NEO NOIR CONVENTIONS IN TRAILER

It's obviously showing from the range from guns, physical, emotional violence, and then the crime of drugs and murder. This film has got a sense of an action genre to it. There's a lot going on, but the fact that the protagonist is involved in all of these acts of violence and crime gives this sense of, is he really good? Is he good? Because he seems as if he's verging on being evil, and there's that battle between that, and I will talk about it later, but it's his personal code. Then if you move on, you listening to his thoughts.
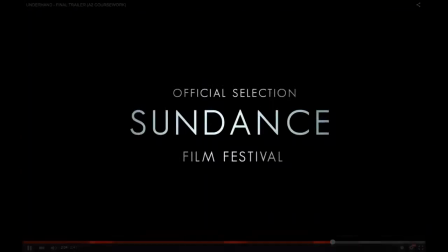(12:49) That's my way in. He's the one I need. Should I kill him?
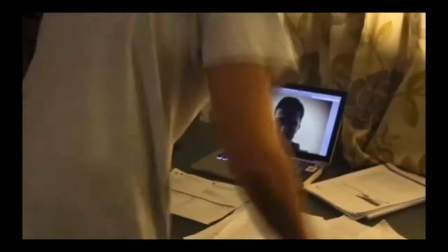(12:54) No. I have to.
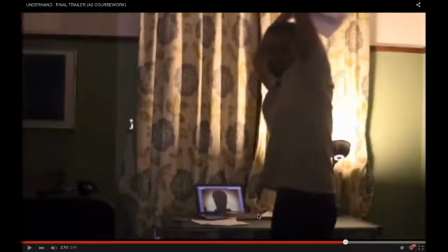(12:58)
This suggests now how the protagonist has got so involved with what was being foreshadowed earlier on in the trailer that he's now considering violence and crime himself by murdering this character that's been earlier established, yet we don't really know his role in the film, and that's something that would become apparent if you were to watch the feature length.
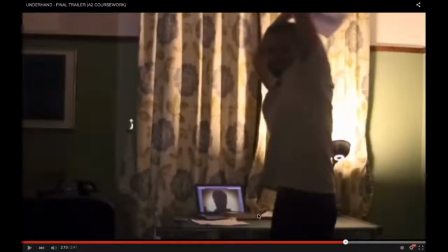(13:18)
This is breaking his moralities, because yes, he's in there to discover and hopefully break down this drug group, but he's not there to commit murder. That is something that isn't allowed, and yet he is thinking it and feels that he has to, and it suggests that this character is corrupt.
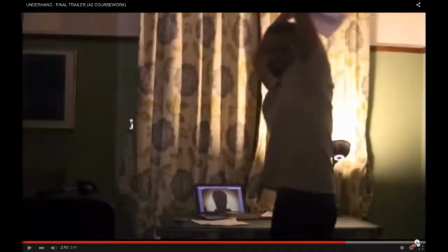(13:36)
And again, the last one I'm going to talk about, which is important, is here.
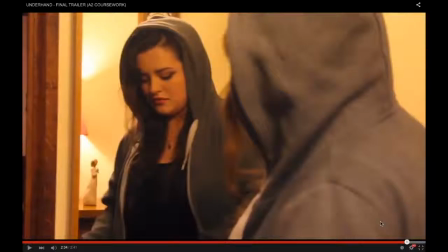(13:44)
You see both characters flicking between guns. It's this idea of the violence between these particular characters. And then the gunshots,
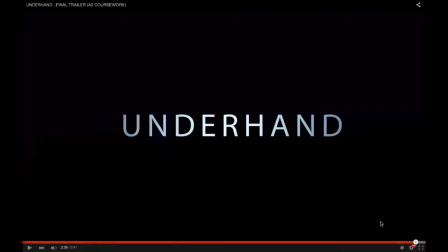(13:57)
and then their two faces showing suggests that maybe, and it's foreshadowing, that maybe one of these characters is going to die and the other is going to be the cause of that. But again, that's a marketing campaign. You would go and watch it because that's left you on a cliffhanger. What is going to happen?
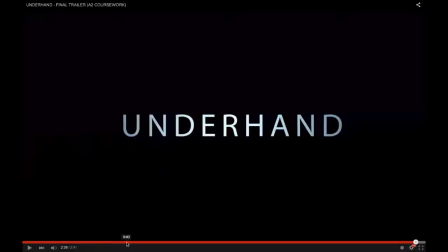(14:14)
And moving on, the other convention is first-person voiceover narration, and as we've already looked,
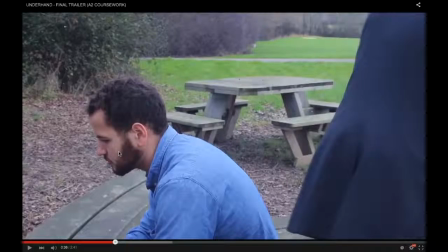(14:23)
so I'm not going to play it again, that is a long bit here we use narration, but we haven't just seen, we see him talking here, but then it goes on, he carries on talking and we see the other shots.
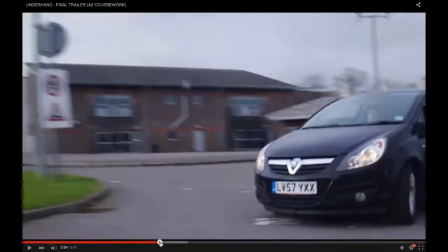(14:34)
This is, as well as being a neo-noir convention of using these voiceovers, it's also a trailer convention, which I will talk about in a later evaluation piece, but this is a trailer convention as we quickly establish character,
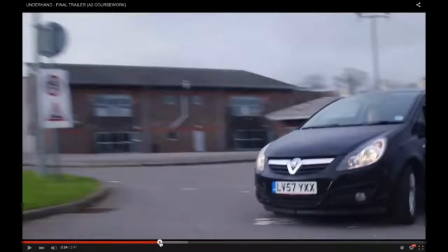(14:52)
themes and events, and yet we are seeing all these images happen and having it efficiently heard by a voice. And this is efficient, it's quick, it sets the pace of the trailer, but it also gives out a lot of key information.
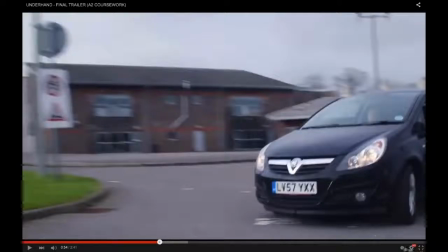(15:09)
Moving on, another convention is reflections, and you can clearly see that towards the end of the trailer, where you see the character here
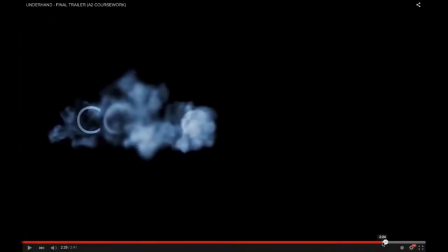(15:19)
shouting into the mirror, "What am I doing?"
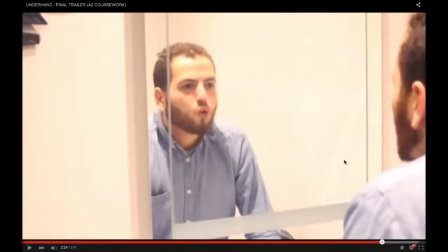(15:22)
And this way it symbolises how he's reflecting on himself and his actions and suggesting that he's been immoral, he's done something bad, and he's now questioning himself.
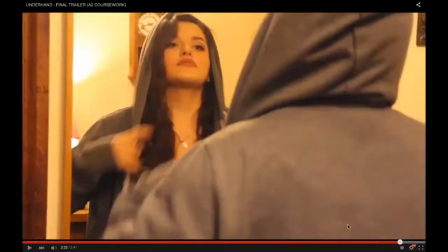(15:32)
And then the next one, you can see her in the mirror, and you can see her face, but she's got a hood up. Again, this idea of masking who she actually is. It's this idea of deception.
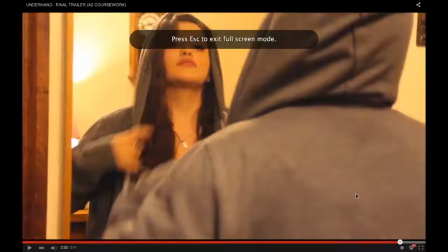(15:46)
Is she deceiving herself by falling in love with Ross, or is she deceiving him by falling in love? And this mirror is symbolising that effect. Is when she's with Ross and she's in love with him, is that really her, or is she manipulating him to get her own way?
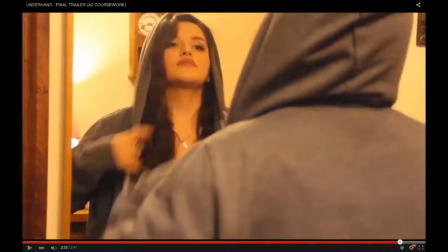(16:04)
She's mirroring this quality of her that is actually false. And we've also in the mirror included a clock, and this is given that essence of time.